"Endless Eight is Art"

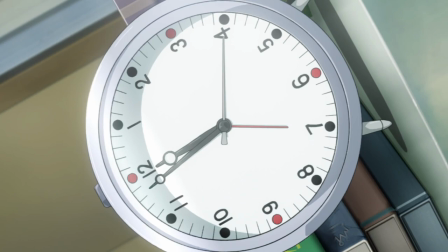8:18 Episode 5 has a great scene where it puts emphasis on the clock slowly ticking on the final day of the loop by placing the camera in the second hand's perspective.
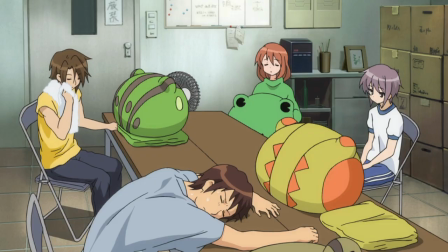8:27 I'm sorry, that is so creative and cool.
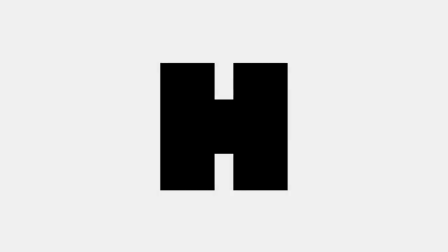8:30 I especially like how it cuts to black right before midnight because as we all know, that final second will never come.
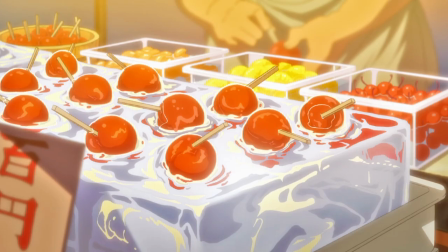8:36 This sense of dread is expanded upon by the music getting more sinister as the episodes go on.
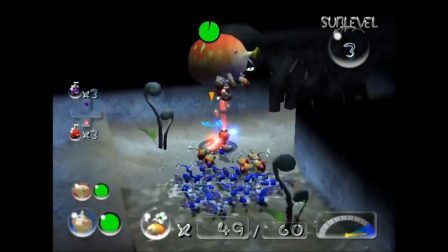8:42 Like, I'm talking Pikmin 2 Submerged Castle and Ocarina of Time Shadow Temple
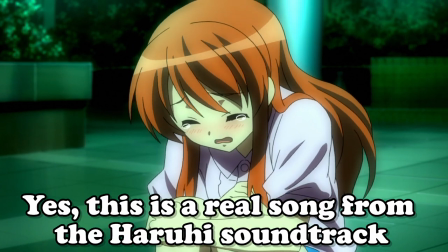8:47 levels of I'm in my early 20s and I still feel unsettled after listening to this.
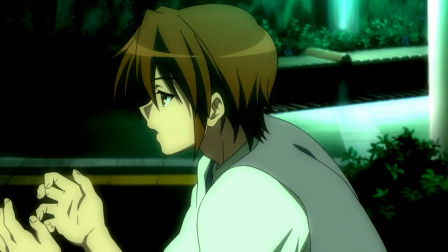8:52 They tease the audience with false hope a lot too.
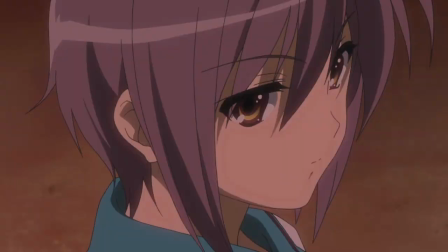8:55 Like when Kion starts running after Nagato to talk to her from episode 2 onward, fooling us into thinking that something's going to change.
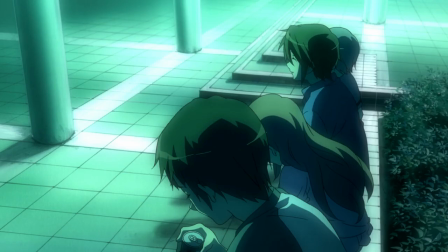9:02 You could say that all the non-Haruhi characters meeting up to fruitlessly discuss the time loop is an example of this too.
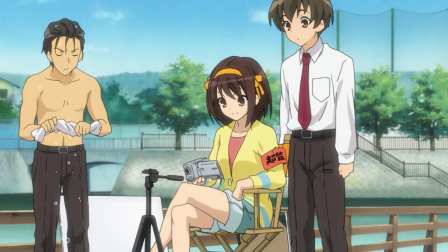9:09 Speaking of the characters, you all know I love Haruhi because of them,
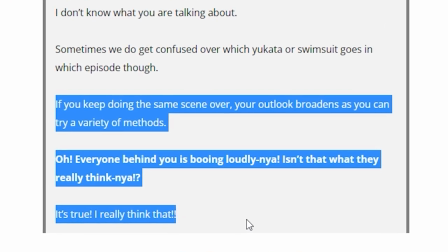9:13 and let me tell ya that one KyoAni employee was right when he said exploring the same scene in different ways is interesting.
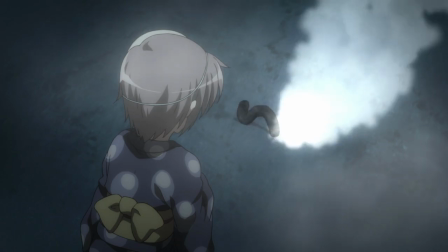9:20 Because seeing the same characters react to the same scenarios in different ways is like a characterization wet dream.
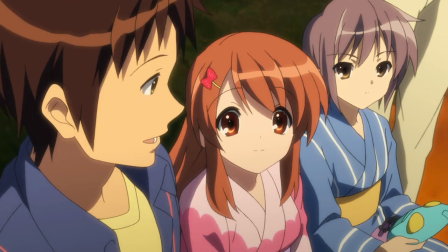9:27 We see KyoAni express excitement about setting off fireworks only to be annoyed in the next loop because he's tired.
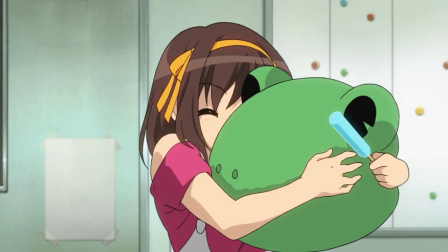9:34 When he learns he worked in the hot sun all day just for Haruhi to own a frog costume, he expresses defeat by saying ribbit in a dejected tone.
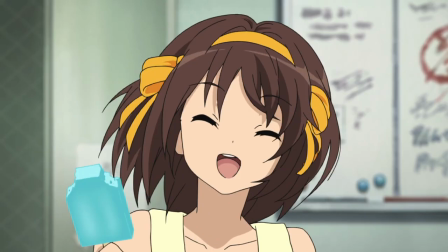9:43 However, in about half of the loops, he looks ready to give Haruhi a piece of his mind,
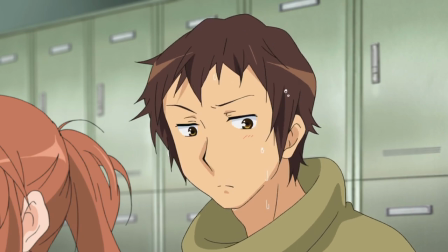9:48 but backs off every time when he sees how happy she is to own the costume.
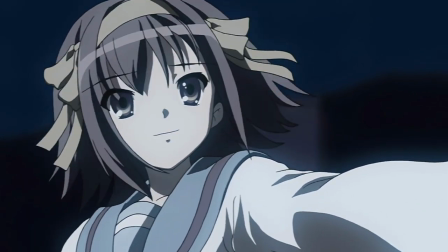9:52 One thing I adore about Haruhi is the fact that it's one of the few anime I've seen that actually attempts subtlety.
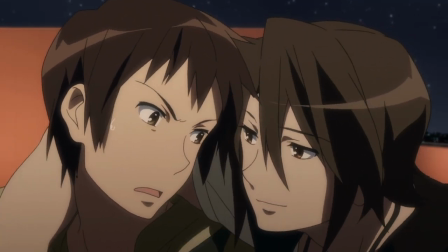9:59 On seven separate loops, Koizumi suggests the possibility of Kiyon whispering I love you into Haruhi's ear to see if it breaks the time loop.
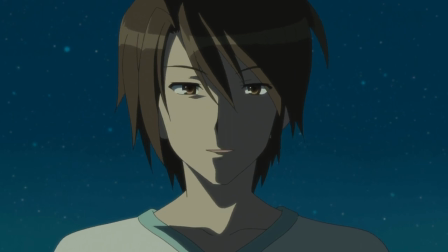10:07 When he fervently refuses, Koizumi says that maybe he can do it.
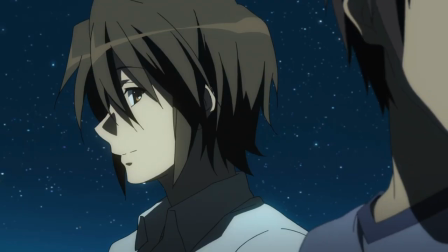10:11 And on every occasion, we don't get to see Kiyon's reaction to this, leaving the viewer's mind to fill in the tantalizing details.
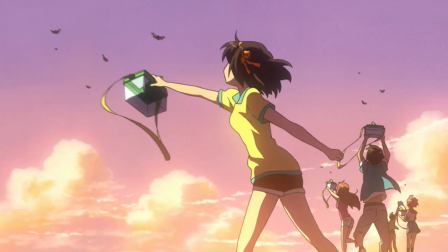10:19 The long and short of it is, I'm a detail freak and I love creative visual storytelling.
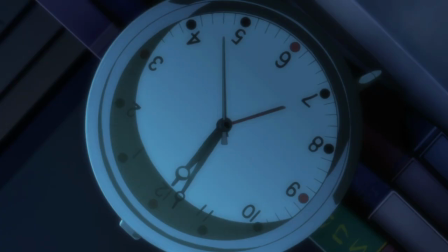10:24 And let's be real, even if this isn't your cup of tea, I think it'd be hard to deny how damn cool some of this stuff is.
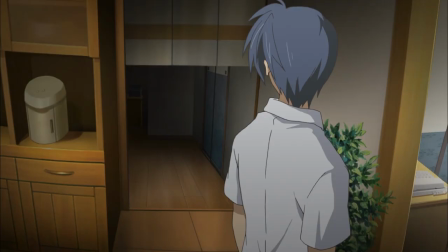10:30 If you're an asshole like me who thinks way too much about everything, then you probably had a great time with this arc.
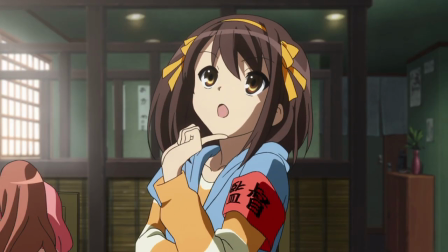10:36 Speaking of thinking way too much about things, that's how I arrived at my next point.
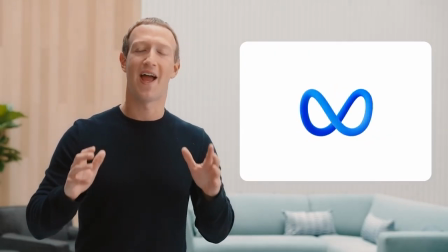10:40 I am proud to announce that starting today, our company is now Meta.
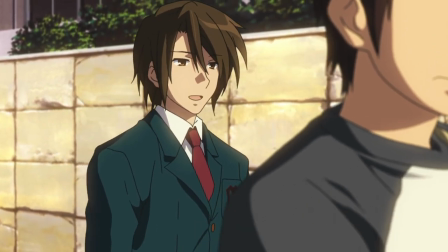10:46 Over the last decade, I feel like Meta commentary has been bastardized to a very extreme degree.
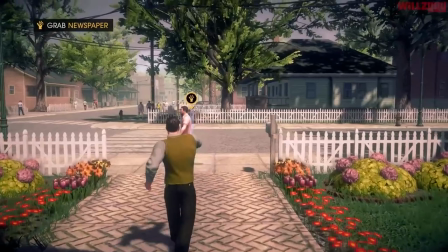10:52 There's an endless number of shows, movies, and games that have tried to be subversive or insightful by just pointing out that the
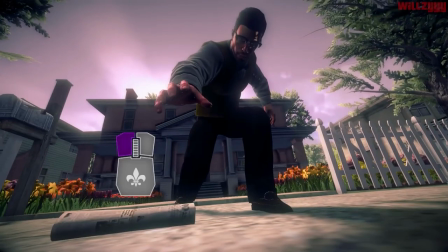10:58 actions its characters are taking are in fact tropes that have been iterated upon for decades.
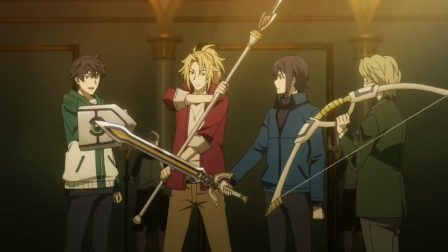11:03 For your garden variety fantasy world isekai,
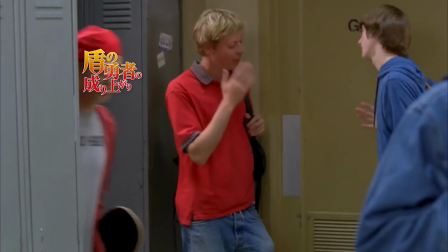11:07 these moments where a character criticizes the show's world feel more like a how-do-you-do fellow kids than anything else, so needless to say I don't find it very flattering, and I can only imagine how bad the fatigue may be for some of you.
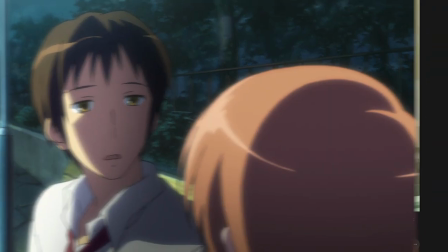11:20 I haven't been around this medium for too long, I mean hell, I just found out about Skittles the other day.
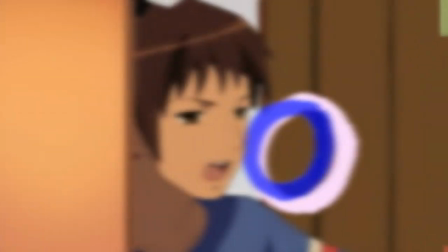11:25 Which, by the way, I've been making Haruhi videos for almost two years and none of you motherfuckers ever thought to tell me about the most influential AMV ever made.
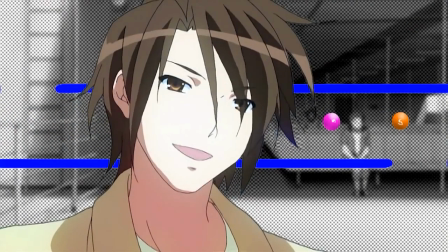11:34 I'd verbally assault my audience some more, but this might have been for the best, as I'm just now realizing that a video with more stylish and fluid editing than anything
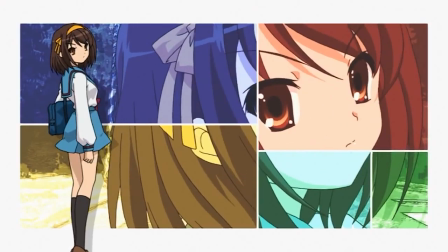11:43 I've ever made came out in 2007 when computers looked like this.
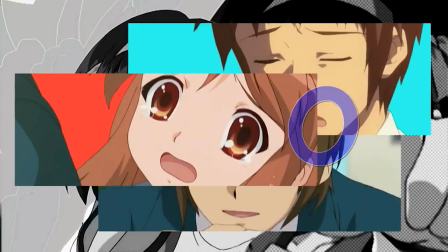11:48 What? Oh, oh, oh, no.
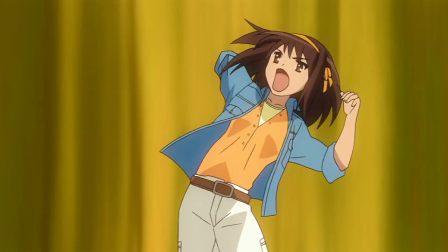11:54 Dude, you can't be serious with this. Anyways, I do love it when stories do meta-commentary right.
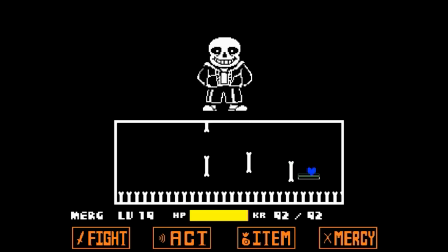12:01 Spec Ops The Lion and Undertale are two easy examples from off the top of my stinky gamer brain head, as heavy-handed as they often are.
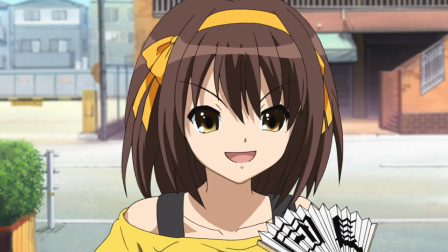12:09 And while you could argue that it wasn't the intention, I think Endless 8 stands among some of my favorite subversive works.
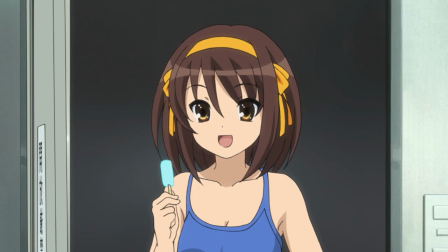12:16 Every story is an amalgamation of recycled ideas, and I think slice-of-life shows get the raw end of the deal far too often.